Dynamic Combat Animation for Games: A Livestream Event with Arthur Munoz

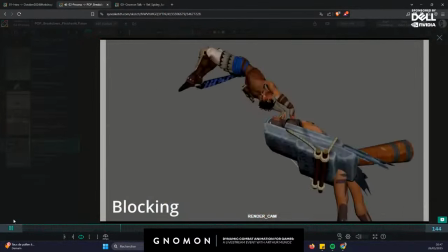2539s
And same here at the end, like you have like the
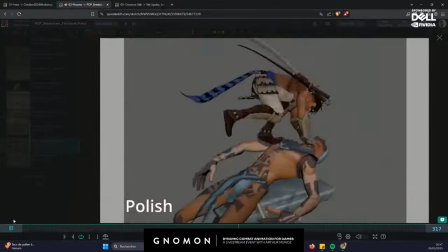2543s
VFX team like adding a lot of intention behind your animation.
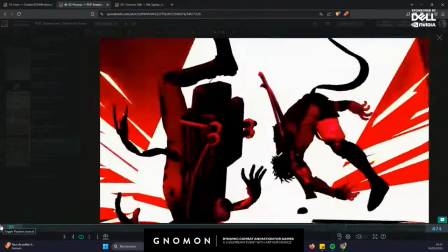2548s
And you can also like spot like we call it like impact frame.
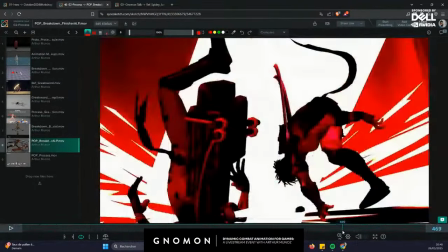2554s
So impact frame, it's like when you're like this, like it's like going to blue
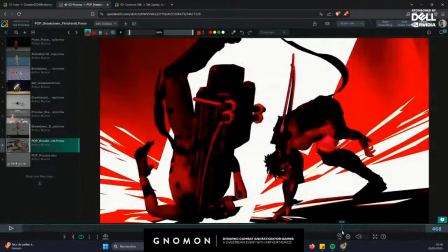2559s
background to like red background with like a big impact VFX like this.
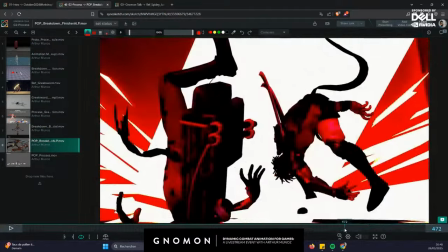2566s
It's like really like adding contrast and making everything more impactful.
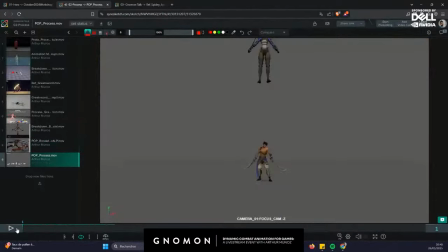2574s
And same, I can show you like this one from Prince of Persia.
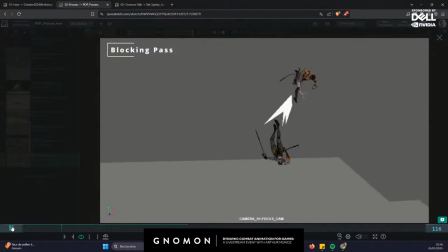2579s
That was the last animation I did for this project.
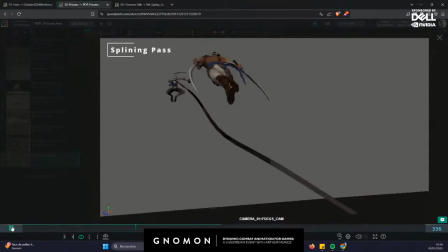2586s
Let me show you the entire video because it's a long one.
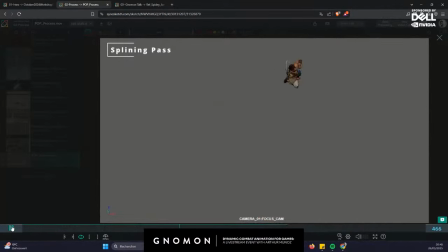2592s
This one, it's like you have like this boss battle, and the
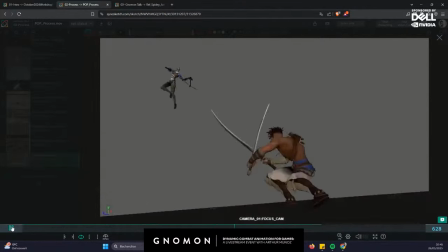2596s
blue lady is like attacking you, so you are like parrying the attack.
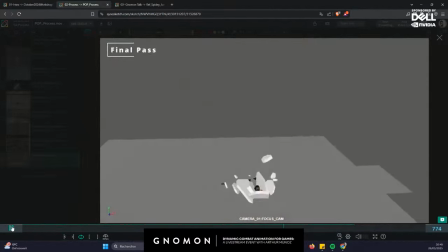2602s
So you need to, like at the moment you parry the attack,
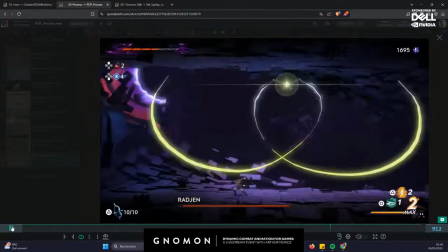2606s
like you will have these animation sequences of the player like will avoid the attack
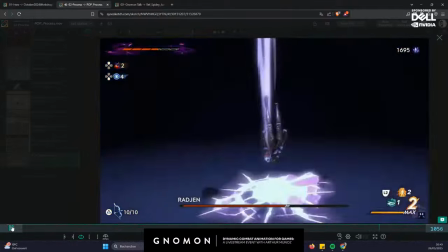2611s
and show like he's like a skillful warrior.
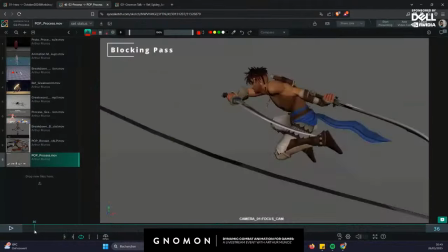2616s
So for this one, it was like, I will show you like from the beginning.
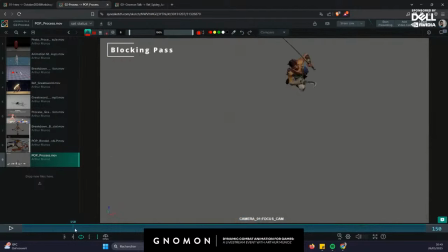2622s
You have like this nice T-pose for the beginning until this point.
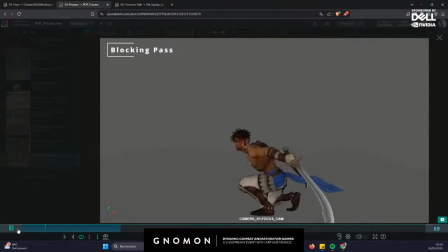2629s
Yeah, this point. So this is the blocking animation. This is the first pass. So it's already like, you already see the intention.
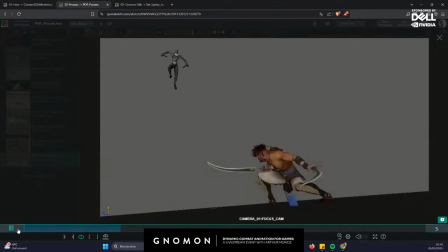2637s
You already see like the camera intention, because when you're like doing these big sequences, you have to do everything.
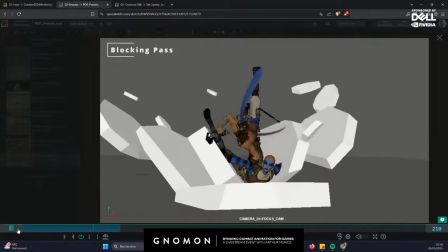2644s
You have to do the composition with two characters, with the camera behind also, like to be,
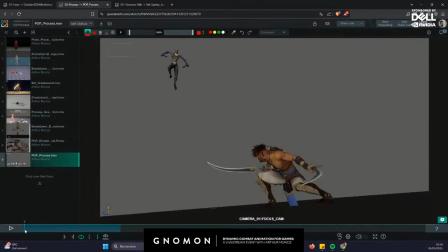2651s
because you see like when you start, let me draw a bit on top of Sync Sketch. You have like this composition with the character here and this one here.
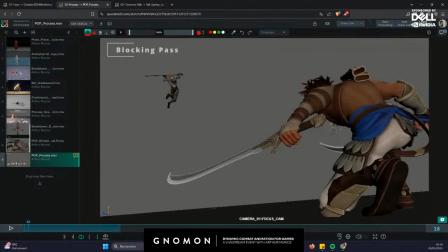2664s
And then like you have like this nice continuity in the shot. So you have like two parts of the screen, like Sargon, like the player character is on this side,
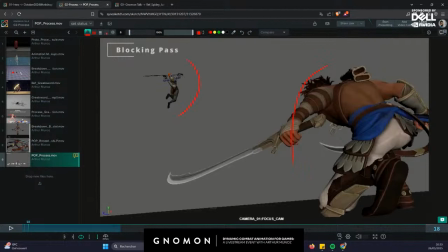2679s
and I don't remember his name, but the boss is on this side.
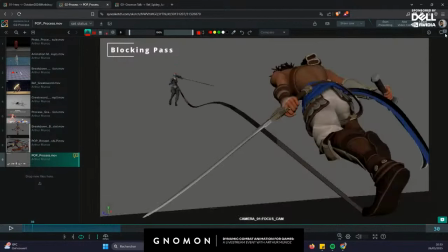2685s
And then when you switch, like you still have the player character on the right side, but he's going to the left.
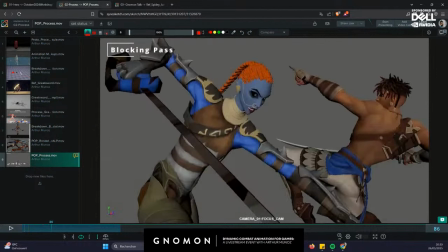2693s
And same, like you go like this, and he's like still going into this direction. So you have like this constant flow of the animation that you will follow with your eye,
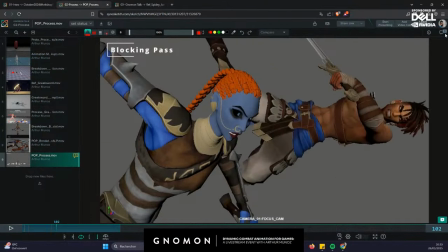2706s
because if you break it, like it will not be like a good composition shot.
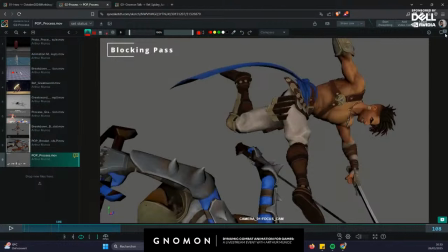2713s
And same link here, like he's like kicking with his leg, and then like you have like the follow-up action,
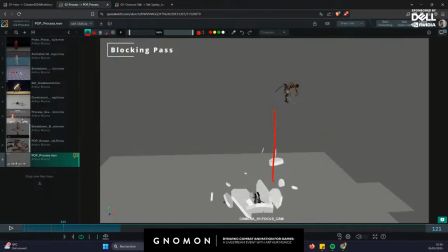2721s
like the character is going down, and like you have like this big impact.
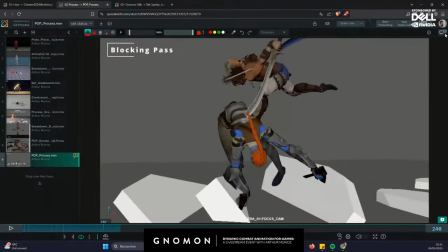2729s
You follow it, and bam, with a nice kick in the end for back to idle.
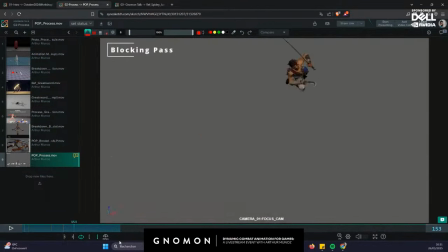2736s
But you see, like you have like all these shots.
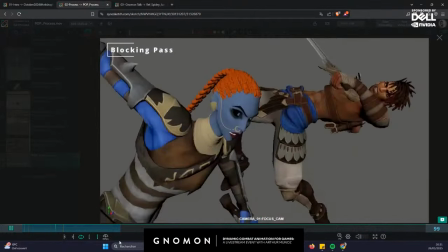2739s
It's not the final look, but you have like a lot of information, and you have a lot to share with your team.
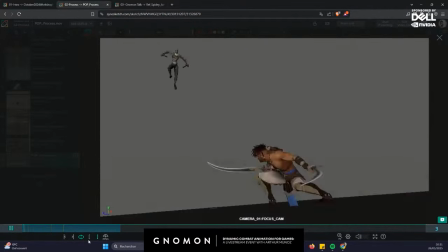2746s
So it will open like also like the I think I don't know if it's the same.
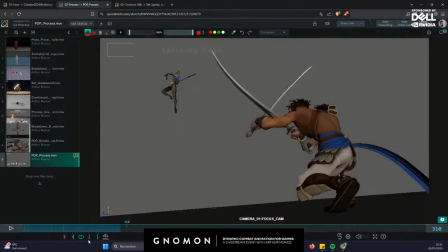2754s
Let's see. For the splining pass, so it's a lot about
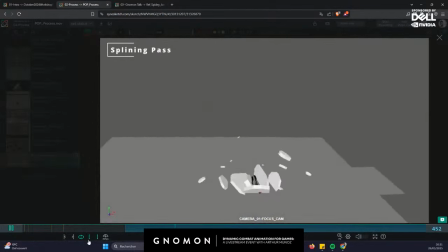2761s
adding more information and to play a lot with the timings, because the timing is like super important for this kind of dynamic shots.
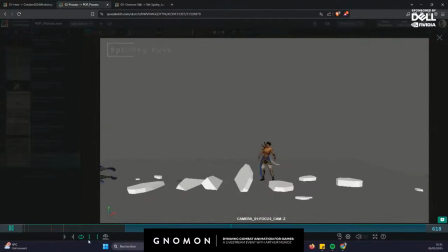2770s
So we are here,
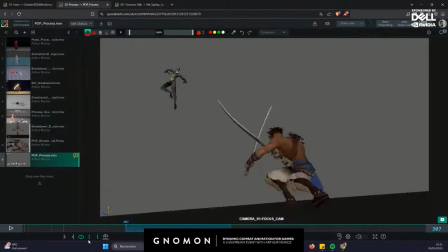2772s
and for this shot, like you already see like everything is not animated, like the sword here or like super straight,
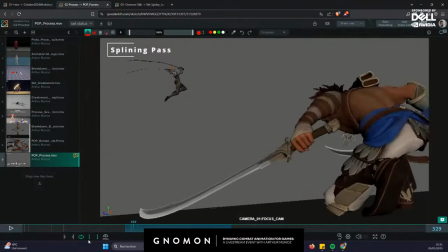2782s
but at least you have like you can play with the character.